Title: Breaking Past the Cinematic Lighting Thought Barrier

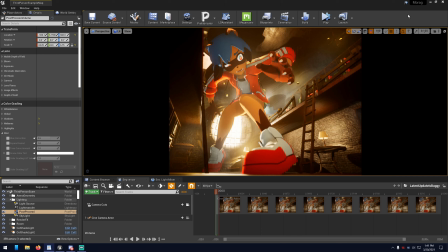(0:00)
I wanted to do this slight tutorial on cinematic lighting because I feel it can help others get started as well. Usually when us artists start out on lighting, we just want to learn to make it look nice before going hard on getting a style out of it. But eventually, the question of, how the fuck do I do that, comes up when looking at others' art.
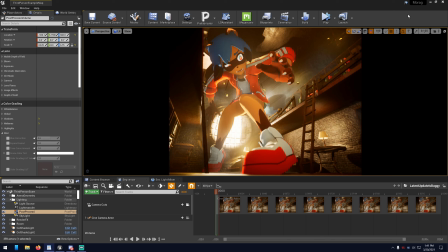(0:19)
And it's usually cinematic lighting, where everything is so drastic and lush, and the only answers given that we understand is that it's intentional. But intentional how? How do we get to a point where we can intend to do it? Flailing lights around? Like, what do you do to get it to be intentional?
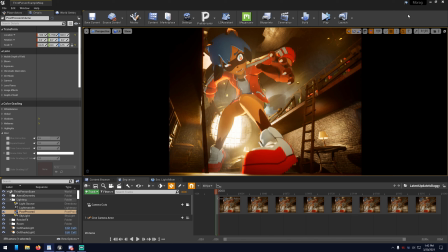(0:38)
Well, in this test pick I did, and after quite a bit of research, I found there's a mental barrier you have to get past. And it's the one you first learned when making your lighting look nice. The one where you put up a few lights because they should be there, and like a sun should be out the window.
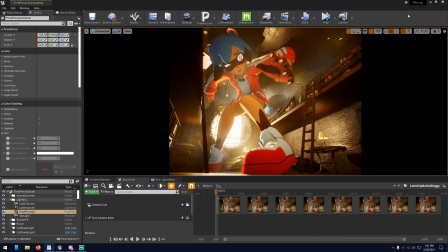(0:57)
You know, sensible stuff. So these tutorials I'll link in the description below help me learn that cinematic lighting isn't realism like that. It's hyper or fantasy realism. And I highly suggest you watch them for more techniques to try out with more details,
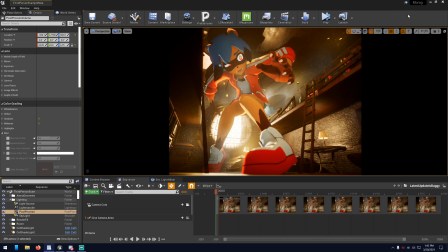(1:15)
as this video is more about helping you break through the cinematic lighting thought process that took me a long time to kind of sink in until a certain phrase helped make it click to my brain.
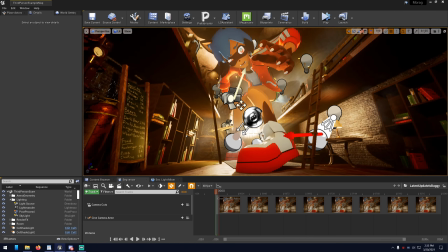(1:25)
Now let's get into this. First of all, what you think is real pretty much isn't in this shot.
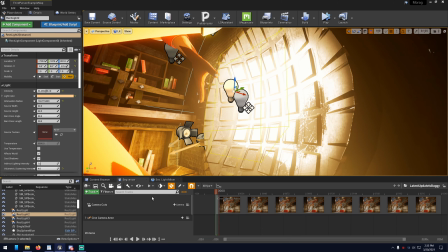(1:31)
Let's start with the sun from the outside. That's actually a fill/rectangle light facing the window set really bright.
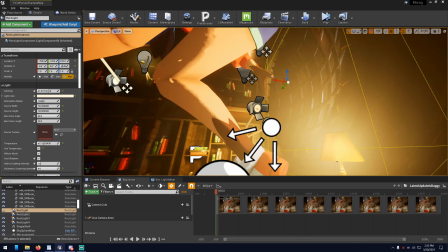(1:39)
The light going into the room is another fill light in the reverse direction. I had to do this because the window asset doesn't actually have any transparency.
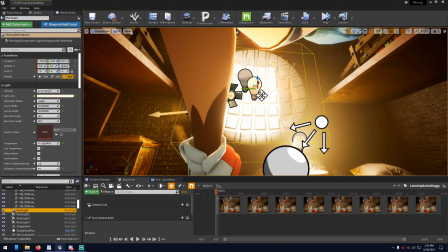(1:47)
It's all together in one texture, so I couldn't really fix it. It's also the unintentional backside of the asset.
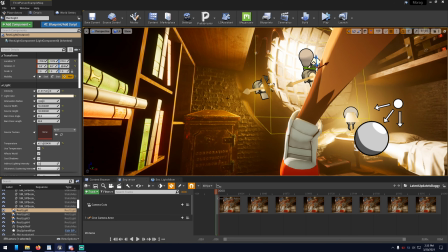(1:52)
Moving to the side hallway, the spreading of light is faked too.
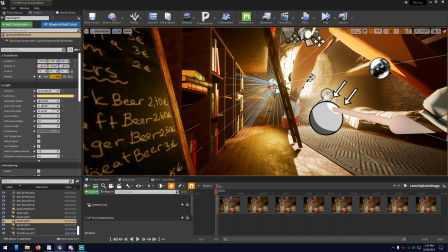(1:56)
If I turn off the two spotlights here, then you'll see the hallway turn mostly to shadow.
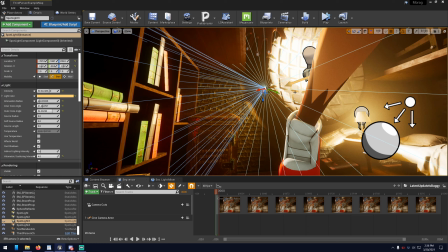(2:02)
It's like bending light to force making it look good. One spotlight is focused on the wall, as if the light reached it because I don't want it to be too
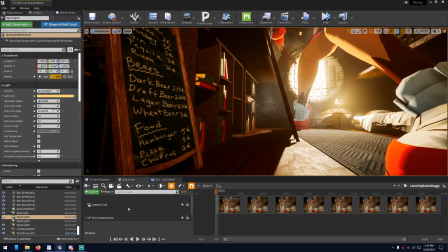(2:10)
dark, and the other down the hallway to make it seem more epically cast from the window.
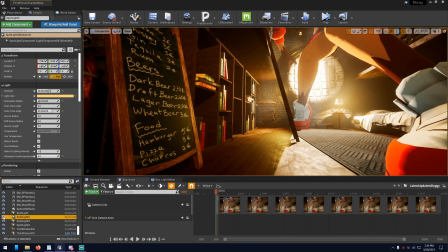(2:15)
I'm pretty sure I can do this with less lights, but I'm still learning. Next are the lamps on the tables.
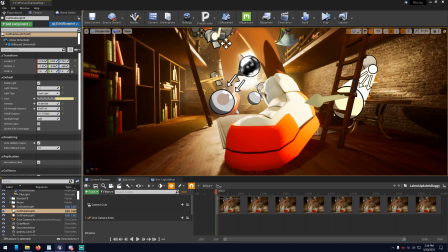(2:20)
Their light doesn't reach shit. What you see on Michiru's shoes is a spotlight of what you think is the light from the table.
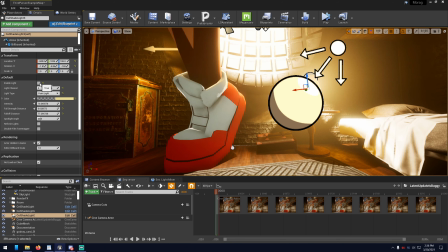(2:27)
An important aspect of cinematic lighting is that the placement of it is still somewhat grounded in reality.
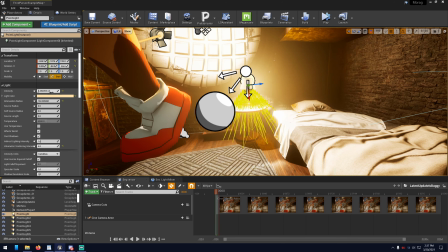(2:33)
It's enhancing reality. So you can't just throw up lights anywhere if it don't make too much sense.
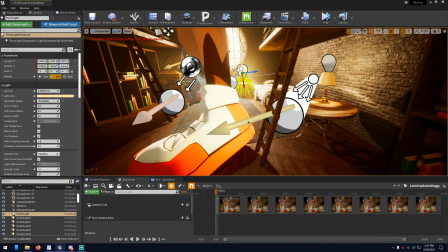(2:39)
And these spotlights are actually from the cell shader I use now on my characters since the Diane vid.
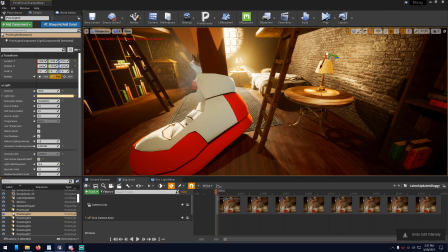(2:44)
A regular light would have worked too, and probably gotten a nice shadow from the ladder instead of only lighting the character, but I was just testing things out.
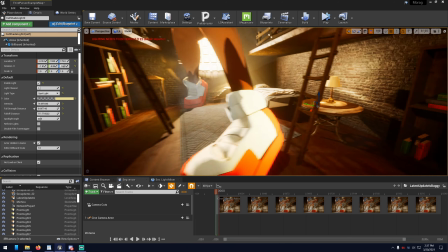(2:53)
Even though this shot is possible without the cell shader,
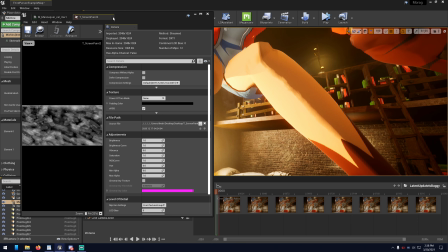(2:56)
I have been learning how it can control shadow edges and to make those look more painted and something for like a style I want to go for.
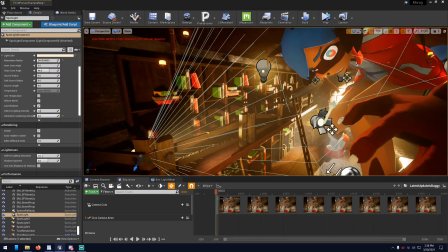(3:04)
On the second floor, I actually do have one nonsensical light in order to make the character shadows look nice from the front.
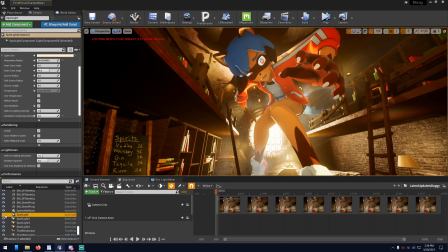(3:11)
Plus, you might think that there just might be another candle coming from its location.
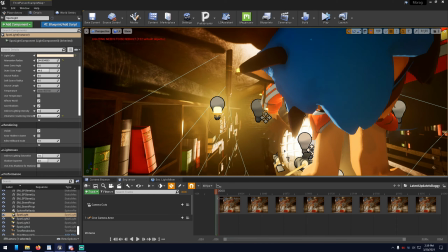(3:15)
Speaking of candles, the point lights on them are quite interesting, as they aren't directly on the candles.
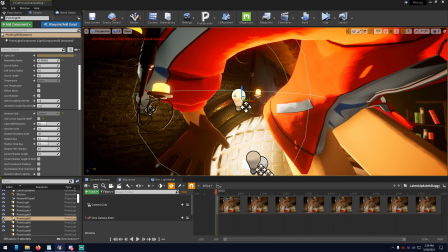(3:22)
Instead, they're off to the side where the lighting from the candle might look best.
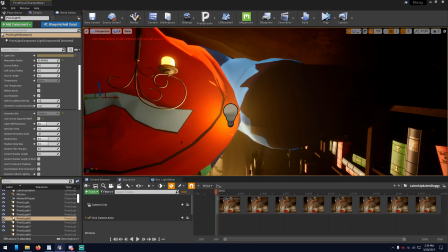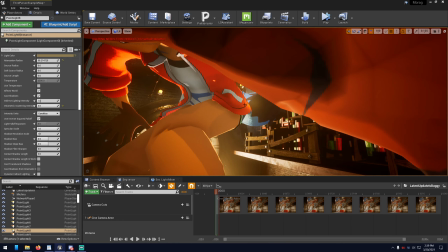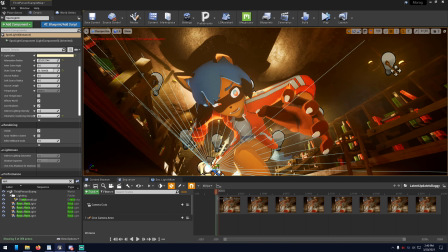(3:36)
There's a spotlight in the center, whose purpose is to give Michiru a sick shadow above her that kinda might make sense,
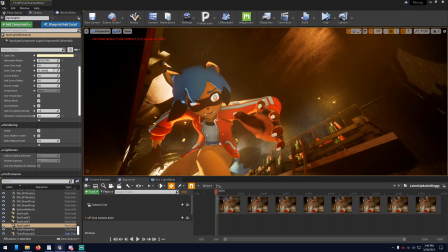(3:43)
so that the top area wouldn't look so boringly dark.
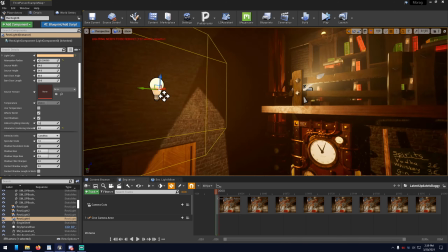(3:48)
Lastly, there's one last fill light from the door to make Michiru's shadows stand out from the shadows around her.
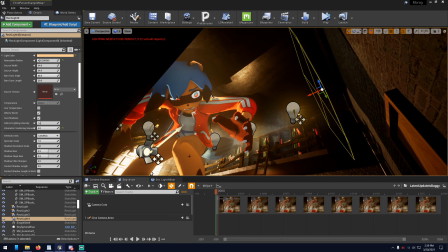(3:56)
Make her stand out from the background. Helps brighten her up a bit for the camera more naturally than just adjusting her materials to be brighter.